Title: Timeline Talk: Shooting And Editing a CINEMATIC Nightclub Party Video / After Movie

Now this is probably fine once or twice, but doing this a couple times in a row and having a shot here and then here and then your eyes moving all over the place that makes it really abrupt and jarring and really turns the brain off from wanting to continue viewing and just making the video feel like it doesn't add up like something isn't right and that's exactly why however on the flip side sometimes breaking continuity can be a good thing if you have a bunch of continuous shots and then you really want to grab the attention and showcase a really cool shot this would be
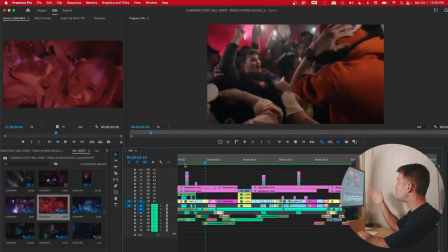7:44 a great way to do it an example of that would be right here these shots will be zooming in zooming in following continuity and then as
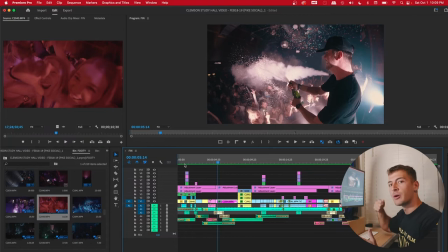7:51 those shots were zooming in and this one isn't it must mean that I'm trying to abruptly grab your attention to something significant that being this really cool
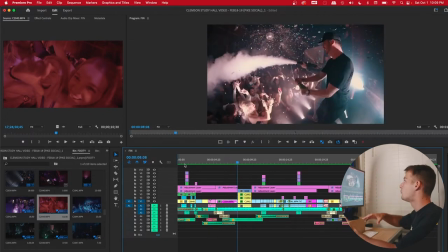7:59 shot with the champagne and the confetti going off and putting it in slow motion and speed ramping and doing all these different effects now that I
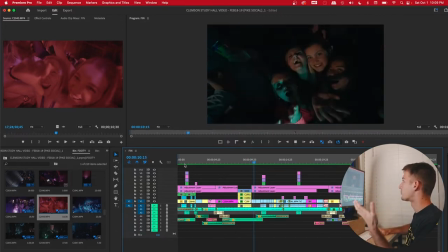8:06 did that I can also start off a new kind of continuity which we talked about previously with the hands and the spinning backwards like you can see here so this would make sure that now I don't have to worry about continuing to zooming in because I already broke it and I'm ready to start something new this only really works though when you make sure that after breaking the continuity the shot is dope all right so i just mentioned speed
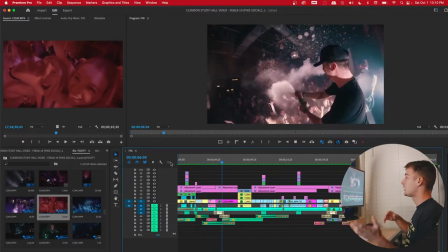8:25 ramping let's jump into that speed ramping is effectively this speeding up the shot slowing it down and trying to get the viewer through the best parts in the shot the
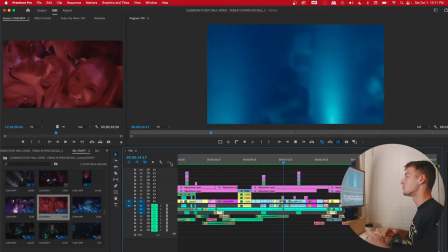8:34 fastest way possible which is super important nowadays with everybody's short attention spans and different social media platforms like instagram reels tick tock and so forth i actually use this throughout the entire video but let's check out some examples here Opening up video one on the timeline,
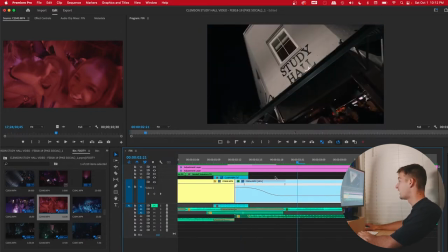8:48 you can see these lines here, which are indicating that the clip is going to start with being sped up,
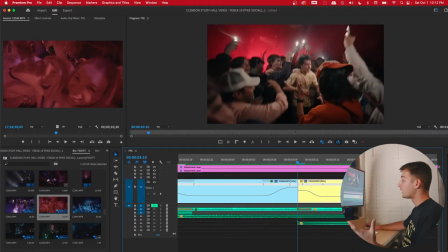8:54 slow down, and then sped up again. So to create continuity and flow, like we talked about previously, combining all of these ideas, methods, and effects, naturally you would want the next shot to speed up, slow down, and speed up, just like the shot previously did.
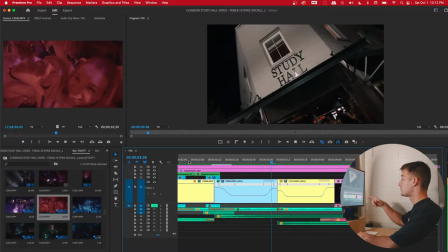9:08 So let's check that out. Speed up, slow down, speed up, speed up, slow down, speed up.
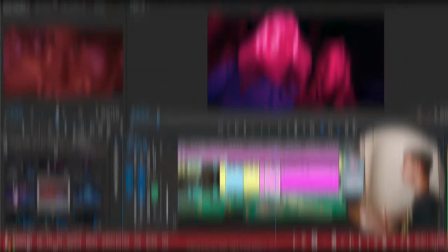9:12 Here again, you can see to try and carry the motion just a little smoother, the clip starts slow,
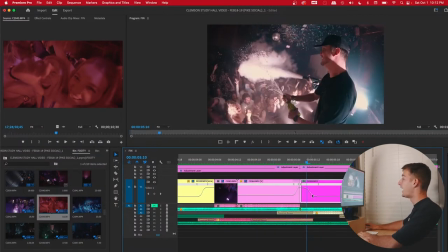9:17 kind of zooms in, speeds up towards the end, and then this shot here speeds up once again. Now you're probably thinking, well how do I speed ramp?
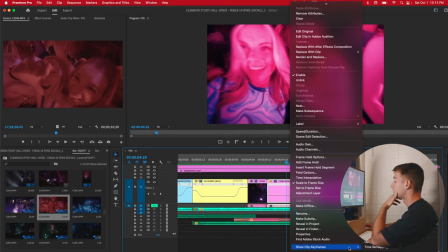9:24 How you can effectively speed ramp is by right clicking on the clip, going down to show clip keyframes, time remapping, and clicking on speed.
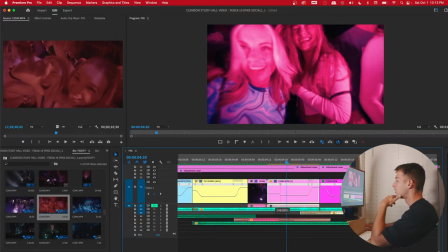9:31 Once you do that, little keyframe pops up here, click on that, you can adjust the speed of the clip, whether you want it to go slower, whether you want it to go faster, and how you slow it down or speed it up is based on what frame rate you shoot at.
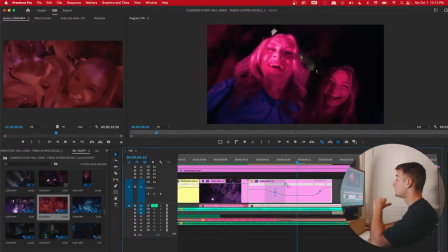9:43 I usually put it about to 300% And then when you click on these two little lines in the middle, a little graph shows up. And what you can do is click on these blue lines and adjust the speed of what you want it to go in, like you can see that I did here, making it a smoother speed ramp.
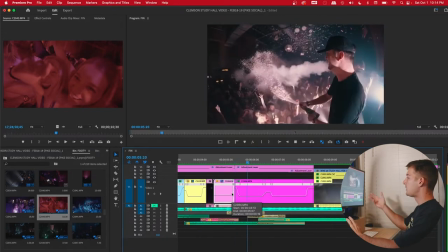9:58 A great example of this would be in this clip here, where I speed in, speed up, speed up again,
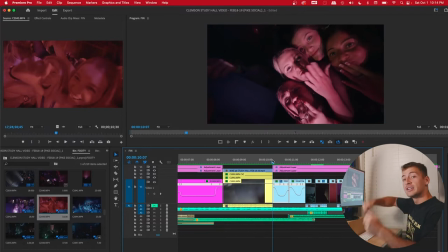10:05 and right here, going out of the clip, trying to blend them all together, utilizing speed ramping, taking you throughout the best clips the fastest way possible while making a seamless kind of transition.
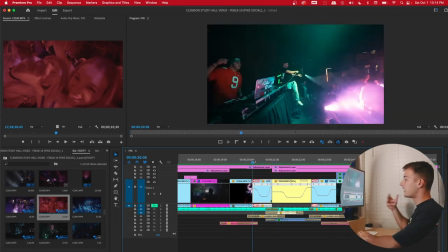10:17 Next, we can see it in this sequence here, editing to the beat of the song, which we'll talk about later, speeding up,
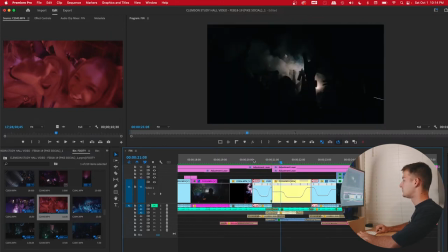10:23 slowing down, speeding up, and then going into the next clip, speeding up, slowing down, and speeding back up once again. So let's check that out.
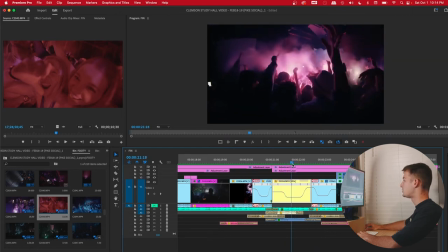10:34 You can see that right here, how it slows down just in this section, right where the line is here. every line here is going to show where it slows down.
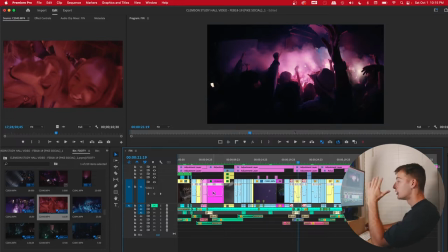10:43 So you can see throughout the whole timeline a lot of what I'm doing is starting the clip fast, slowing it down, and speeding it back up once again. And when you mix this with camera movements and motion and when you pan and flip and move the camera, rotate it around, you're creating motion blur which has to do with the rolling shutter of your camera and adding speed ramps to this just increases the amount of blurriness that's going on and really allows you to make a really clean transition between all of your cuts. That's a majority of what I'm trying to take advantage of when I'm speed ramping, making seamless transitions and cuts between clips.
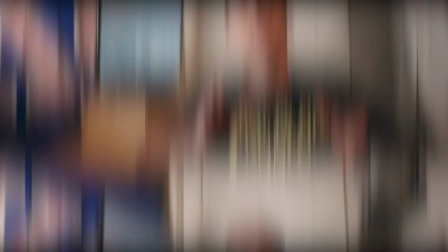11:16 Throughout that section, I mentioned editing to the beat of the song. Other than speed ramping, this is easily my second favorite effect out of all of these.